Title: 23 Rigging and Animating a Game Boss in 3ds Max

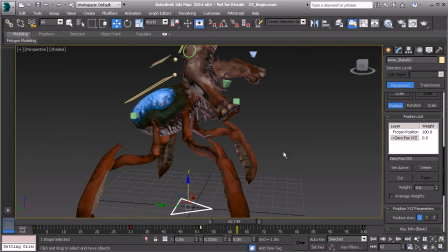8:17 And once we're ready to bring that back, when we're ready to, let's say, export the animation out, or if we do need to see that movement again, we'd simply set this zero controller here back to 100%.
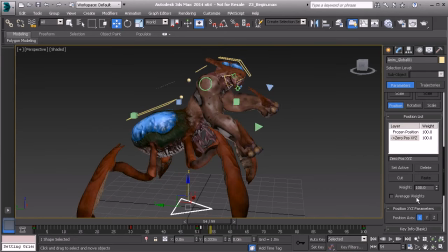8:29 So it's kind of a way of muting that controller. So I'll go ahead and again just right click to zero that back out.
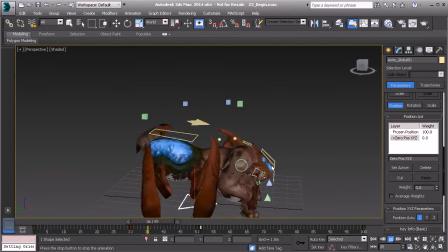8:39 And now we can truly have an idea of the flow of the animation as he lifts himself up.
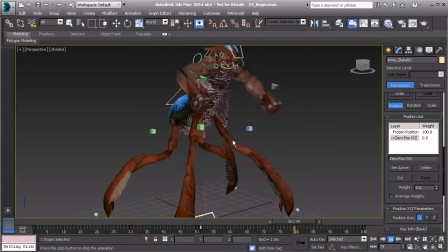8:45 Great stuff. Okay, so once we've managed to do that, the next thing we can do is basically start cleaning up the legs a bit.
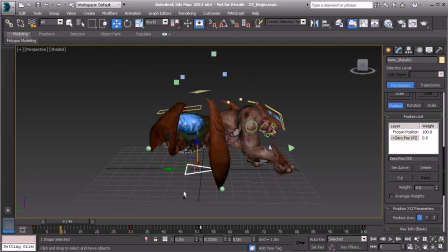9:00 So from here, what I'd like to do is make sure that they almost feel like they plant a bit better.
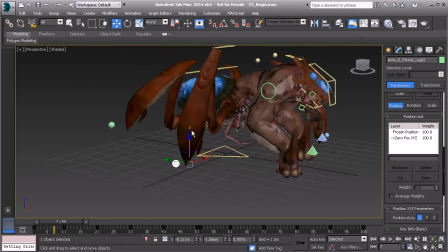9:09 So let's go ahead and do this one leg at a time so it's not so overwhelming. We'll go ahead and turn back on auto key.
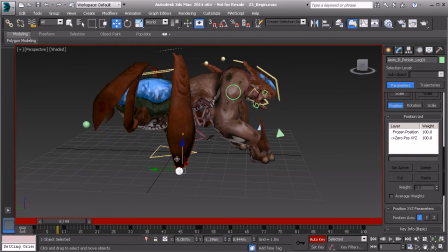9:16 And this first leg that kind of hits on the right side,
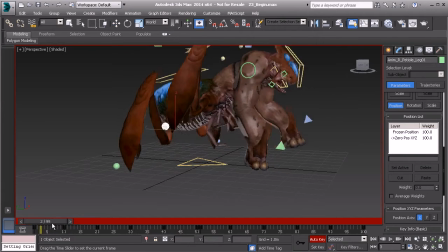9:20 that's happening way too slow, so let's go ahead and make sure that we bring that down sooner. And we'll have that delayed from the right arm coming down. So that happens on about frame 4, so we can go just a few frames after on about frame 6.
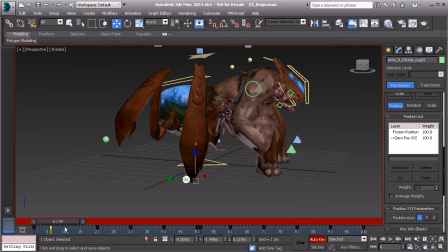9:36 We'll take this keyframe on 10, and we'll go ahead and drag that down to 6. Great.
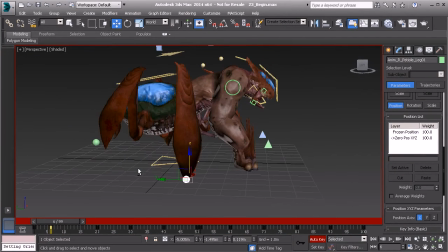9:44 From here, we can go ahead and make sure that it's going to remain on the floor for a few more frames before it comes back up as he pushes himself back. So as we've done before, let's go ahead and hold down shift, and we'll go ahead and drag this key from frame 6 over to about, say, frame 9.
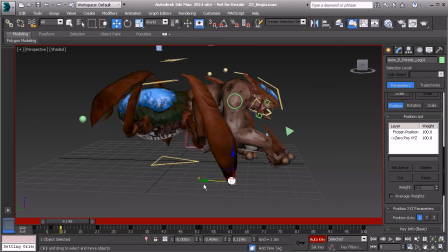10:05 Now we just need it to slide forward a bit, so it looks like he's pushing himself back before it comes up again. Great. Let's say we now go ahead and take the keyframe on 20. Let's go ahead and drag that back to about frame 16 or so, so it comes back up a bit sooner.
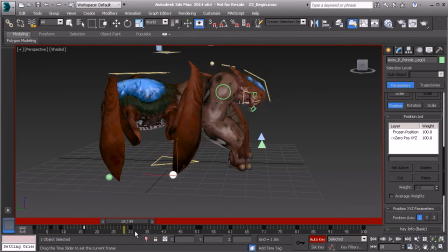10:24 And then we need it to plant again. And we need to make sure that we hold this pose on 30. So let's go ahead and take the key on 30, and we'll go ahead and slide that down several frames to fix the timing that the leg comes down.
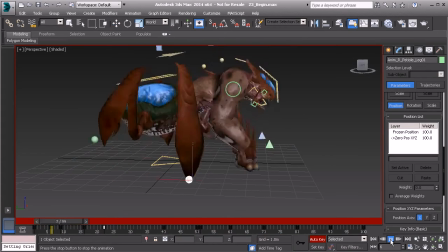10:40 So I've brought it to about 22. Let's play this back and see if we like that timing. All right, cool. So this looks pretty nice. I like the force at which it comes down. We do need to fix the arc in that leg. So let me go ahead and show you a really cool technique for correcting your arcs.
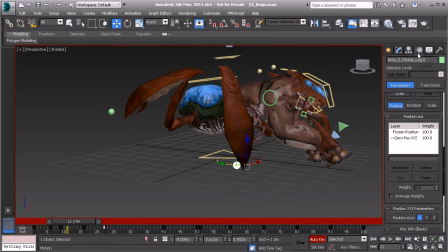10:58 You don't always have to go to the motion panel and turn on trajectories from here.
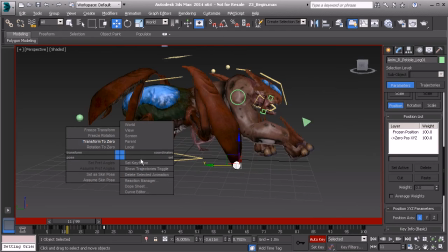11:04 If we're underneath parameters, we could actually just alt-right-click to access our animation quad menu and turn on show trajectories. So that's just another way of doing that. Now we can take a look at the arc, and it needs some work, so let's say we go ahead and start cleaning that up.
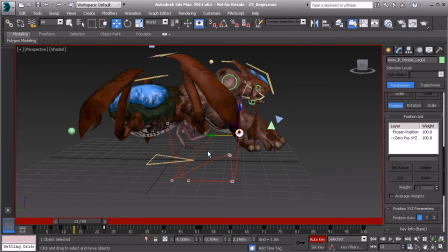11:22 We'll go to about frame 13. I'll go ahead and just move that forward. Take a look. Already we're starting to get a better result. And it doesn't have to be a perfect arc at all.
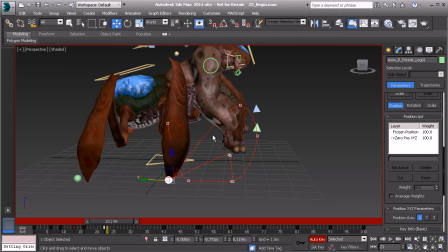11:32 We need to add a bit of dirt to the arc so it looks more lifelike. We shouldn't aim for perfect arcs, if you will. They should have a bit of an imperfection, because that is what happens in real life.
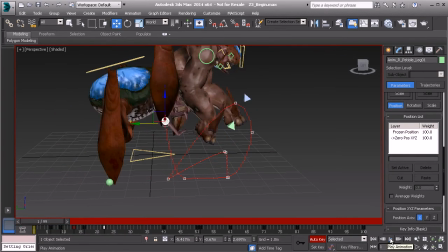11:49 So when we play this back, already this is starting to look much better.
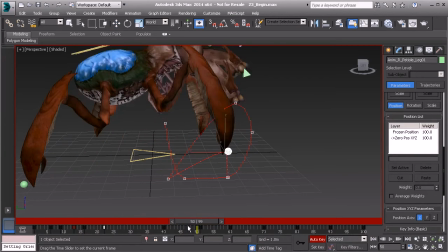11:55 Now when that leg comes down, we need to make sure it happens a bit sooner to show its force. So instead of having it happen on about frame 60, let's go ahead and make sure it happens much sooner, perhaps on about frame 54.
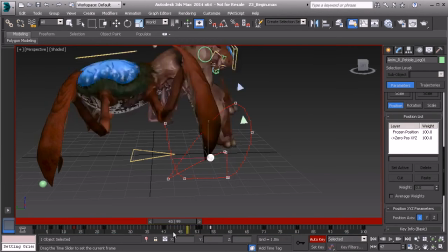12:12 So boom, it hits, and then the creature lifts his body up.
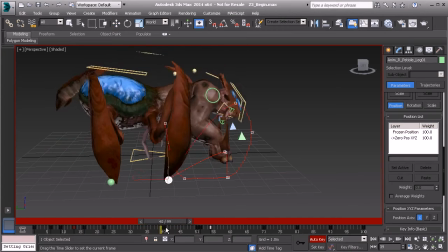12:19 Great. I'd almost like to delay the time at which it starts to come up, so it looks like he's pushing his body up and then the leg comes up.
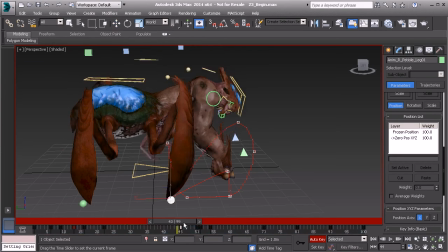12:27 So let's go to frame 40 and bring that key to about 45. Let's go ahead and play that back to take a look at the timing. That looks cool. I'd almost like to delay that just a few more frames, so let's go ahead and bring that to about 47.
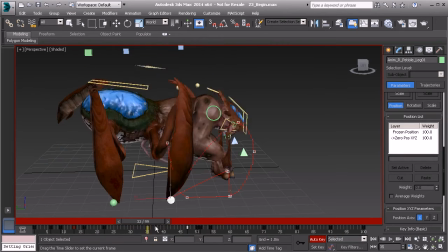12:45 So he comes up, and then that leg comes up. We have something that looks more lifelike.
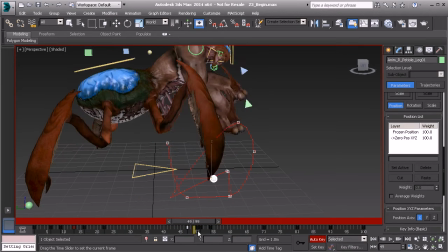12:52 And then to fix the arc, of course, we could just go in and, let's say, adjust the upward movement. We can go to about 49 and kind of lift that up a bit. And there we go.
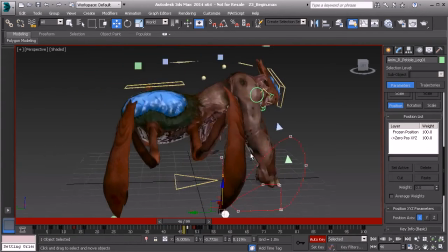13:06 Very nice. All right, so our animation is truly starting to look more lifelike.
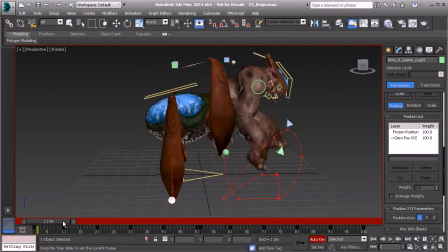13:12 Again, we could just go through and take a look at the other legs here. So as the right front leg comes down, we have the right leg at the back coming up. And then we can make sure that it hits faster on the floor. So we can go to about 15, take the key on frame 20 and move it over to 15.
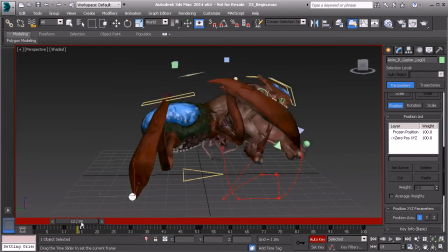13:31 So here's what we end up with. A harder hit, and it shows weight. All right, super cool. Now, if you'd like to take a look at the trajectory on this object, you can go ahead and alt-right-click and choose Show Trajectories.
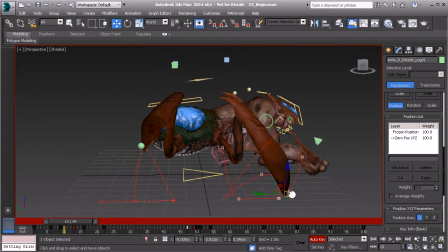13:49 And then remember to go to the object that you want to hide the trajectory of, and just go ahead and alt-right-click and click on Show Trajectories yet again to hide that arc. All right, sweet. So by this trajectory here, looking at that right leg,
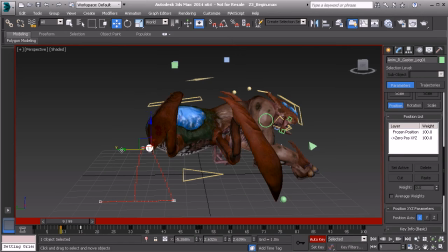14:06 might want to just go ahead and take the keyframe on frame 10 and translate that forward a bit more to polish that arc a bit. All right, very nice.
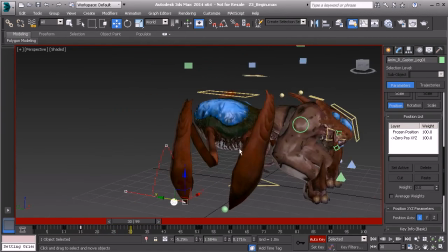14:22 Now, there might be a little bit of a slide,
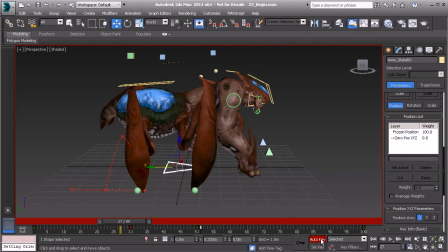14:26 but remember, when we play this back, when we go to our global control, again, I'll go ahead and turn off auto key, and when we go ahead and set our weight back to
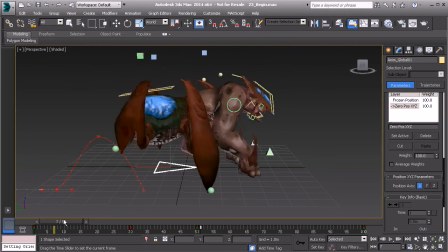14:34 100%, as long as it kind of looks like it works, then that's just fine. There's going to be a little bit of sliding with an action like this, but as long as it looks like he's actually moving back, then we're just fine. All right, sweet.
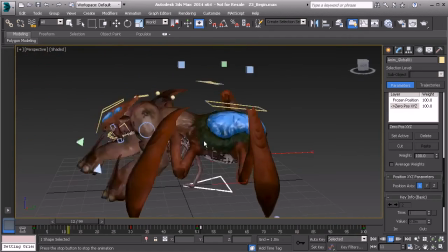14:53 So everything is coming together very well, and that's basically what we'd want to do for the other side, we'd want to kind of offset the legs just a bit,
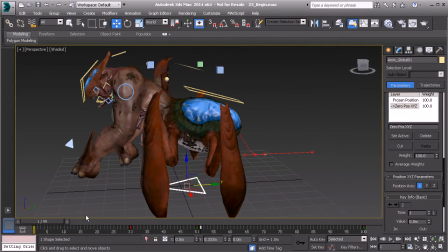15:02 just so that it doesn't happen at the same time, but we still want to reflect that push off.
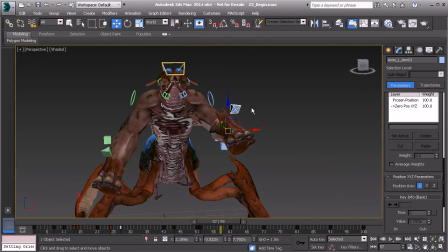15:09 And then remember, when we need to check our arcs, it's just a matter of selecting the object, alt-right clicking, and choosing show trajectory. So if we don't quite like the arc in, let's say, the arm, well, we can go ahead and clean that up a bit.
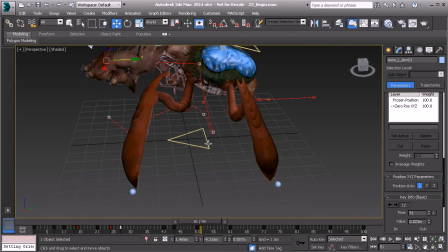15:24 Remember, it's a good idea to go to the global control, go ahead and zero out the weight of the zero position controller before you go in and tweak your arc, because take a look,
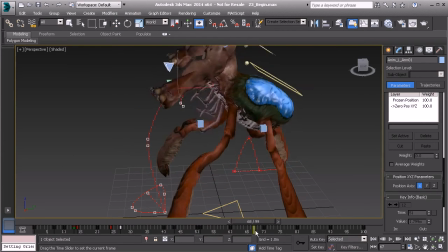15:35 there was a jump before, but now we can start to get a better idea of how the arc truly looks.
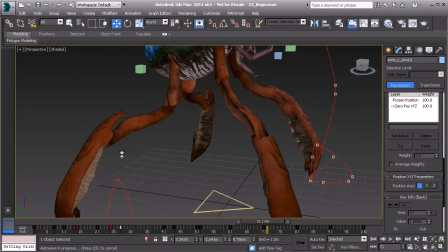15:41 And then once you're finished, you can go ahead and take your control object here and choose show trajectories to go ahead and hide that arc.
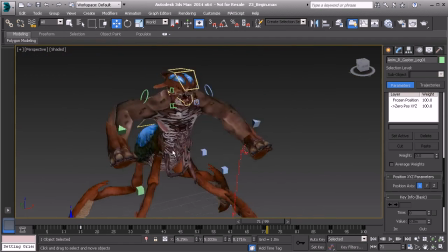15:53 Alrighty, so that's basically the process for going in and kind of cleaning up the animation. And again, if you need to refer to the final animation file just to get an idea of your arcs and timing and things like that, feel free to take a look at that.
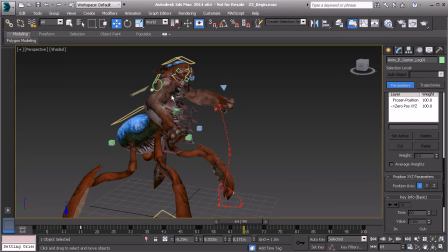16:07 But I just wanted to give you an idea. Now, I'd like to go ahead and kind of finish up by showing you how to transition from this to the creature's fall. So we'll go ahead and begin that in the following lesson.